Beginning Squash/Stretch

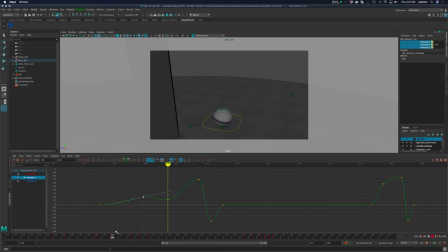12:34 Right, so I don't have any other squash and stretch on that. But you can see the idea is I can kind of play with what this should be. In fact, as I look at it, you know, one thing I want to do,
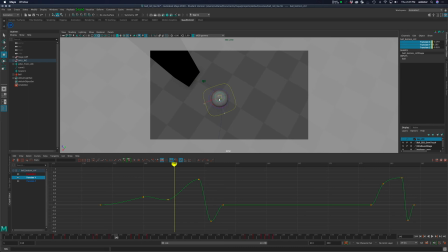12:45 in fact, if I was to animate this from above, I would animate this jiggling maybe so not only down, but side to side and back and forth, like it's building up a lot of energy.
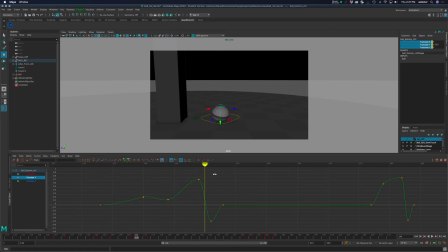12:57 The other thing too is I don't think I've left myself enough space. I think it just plays a little too fast, right? I want it to kind of build up more. So I think what in between this tutorial and the next one, I think what I'm gonna do is just create a little more spacing,
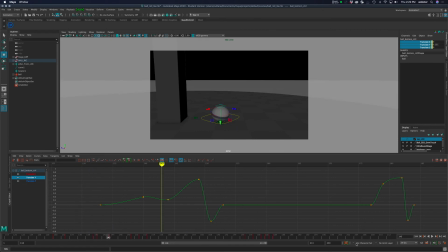13:14 which is, you know, what is already in here. Like, let's go to ball character set. I can see all my keyframes, all the things that have been put in there. And we were at frame 130 and it squashes all the way down to 150, right?
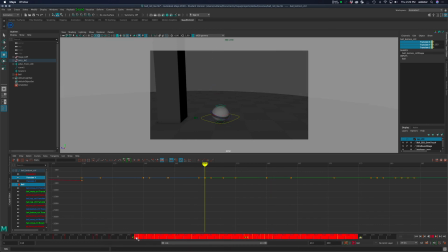You can see it's like ever so slowly comes off the ground.
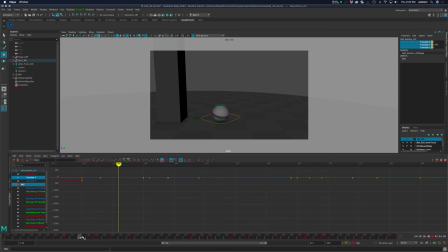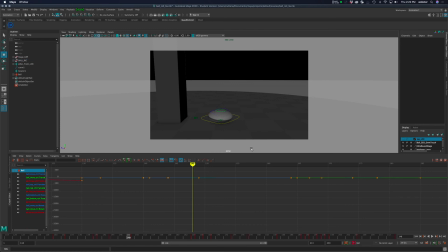13:51 All right. So again, I used the ball character set down here so that I can see all the keyframes that were put into that ball group. And I did this for you as part of the rig, right? It doesn't have the attributes for the placement control, but it has basically everything else.
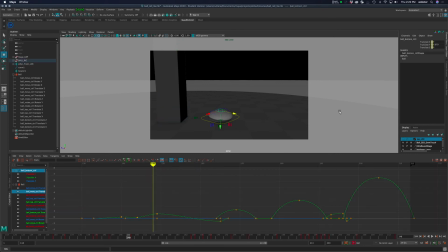14:08 I think those are in there. I hope those are in there. Yeah, you can see the input say ball, and that's the ball character set. So now I can look at that that translate if I want. As it comes down, right, and starts to stretch, and then comes off the ground.
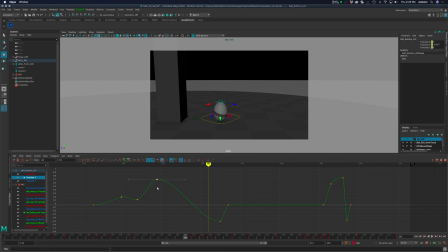I'm just going to insert some keys as I go along. Oops.
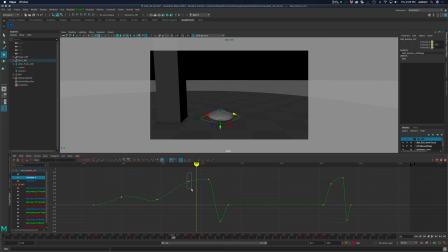14:46 So I'm going to get it to this point a little bit quicker. Let's see what I did.
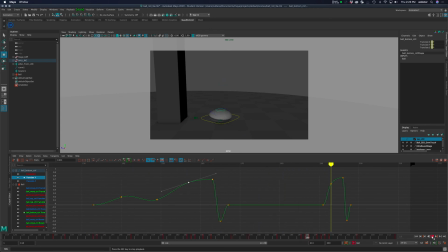Let's go back here and see. So it's kind of flat. I like that a little bit. I'm gonna really pump it up there. Let's bring this down a little bit.
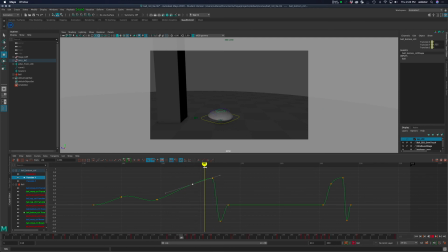Even just one frame, boy, it just seems so much snappier. I like that.
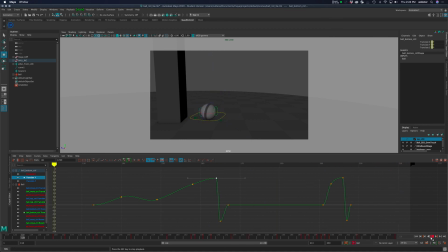Right, and this is one of those I would spend some time really thinking about that. You can see how I quickly spaced this out so that I gave myself a little more time so I can really play with this energy that's gonna happen.
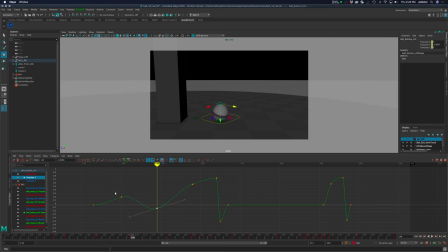15:58 Maybe I play with it like this.
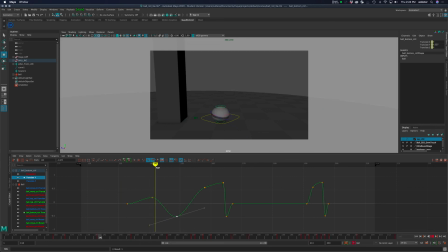16:08 There are no rules. Well, there are rules, but then we get to break them. So at this point, I stretched it actually higher.
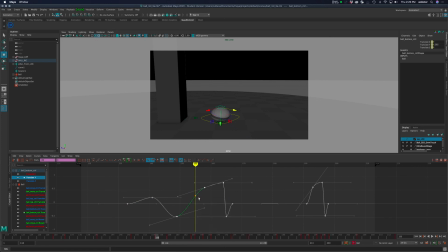16:23 Maybe we keep it up here. Let's put another keyframe. And every time I do this for a class, I always do it slightly different. I'm always curious, like, well, it's a different character this time. I'm a different person. I'm a different animator. What do I want this to look like? All right, let's see. Now we're getting somewhere, I think.